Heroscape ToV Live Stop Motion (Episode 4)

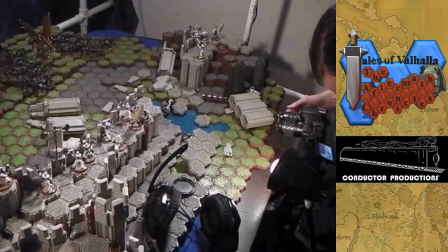the same time now I'm starting to focus in a little bit to focus on memory in the background of the shot
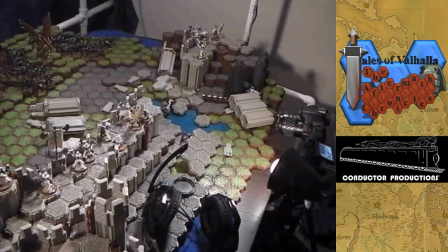oh I need to take a picture is I got an Instagram account so picture of this
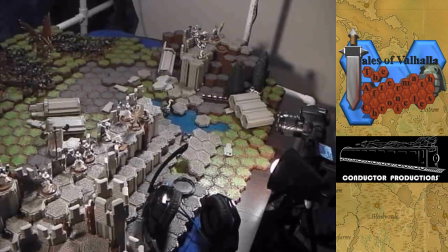okay I'm sorry I'm taking Instagram photos
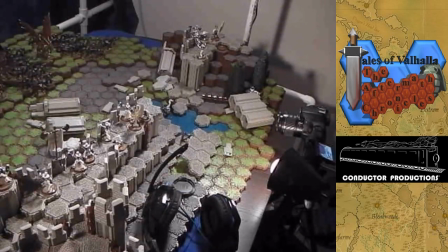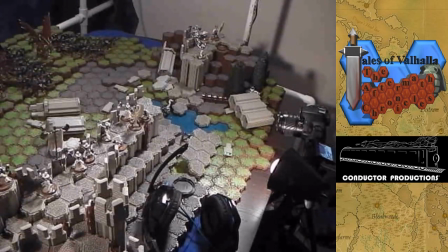okay really boring stuff Okay, hold on, hold on, let me get back to what we were doing. Alright so, just
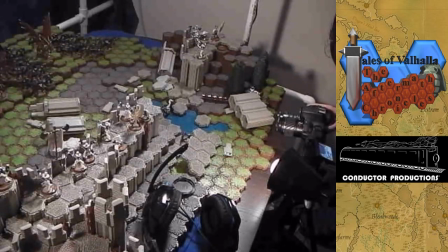reviewing what I've done so far, boom, pieces fly out everywhere, cool.
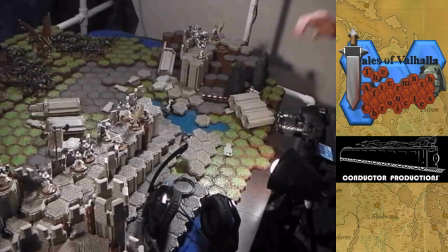Now, this, I don't think I have to move much, I'll just probably move a little bit, but this will have to come to where...
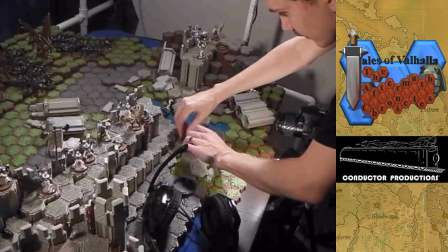Oh! He's already on his back! Okay, cool.
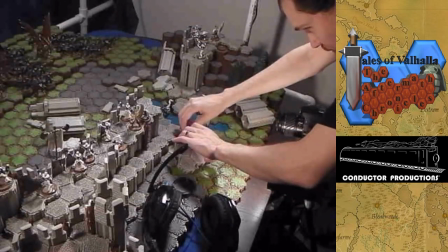But I want to move him to where you can see him,
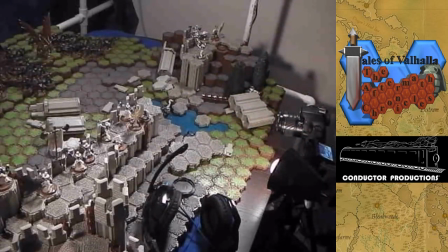even though the shot's probably not the same as what I took a picture, but it looks like for this, see the Sentinel Jandar here,
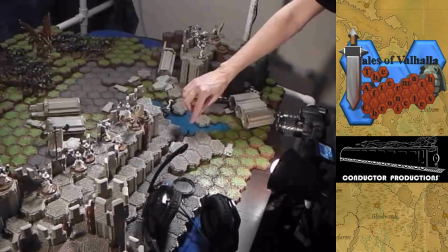Originally, I had this thing straight across and the sentinel genre completely underneath,
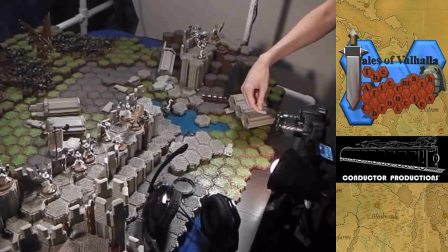but I need to ignore for the lens to see just a piece of him. I need to angle it over so we can at least see part of his wing, his base, a little bit just to show that his underwear is practically crushed underneath him.
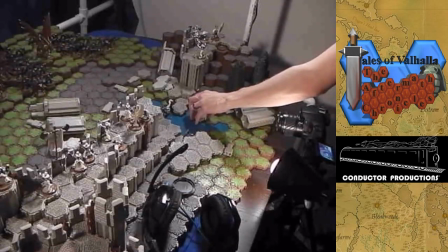Pull this up.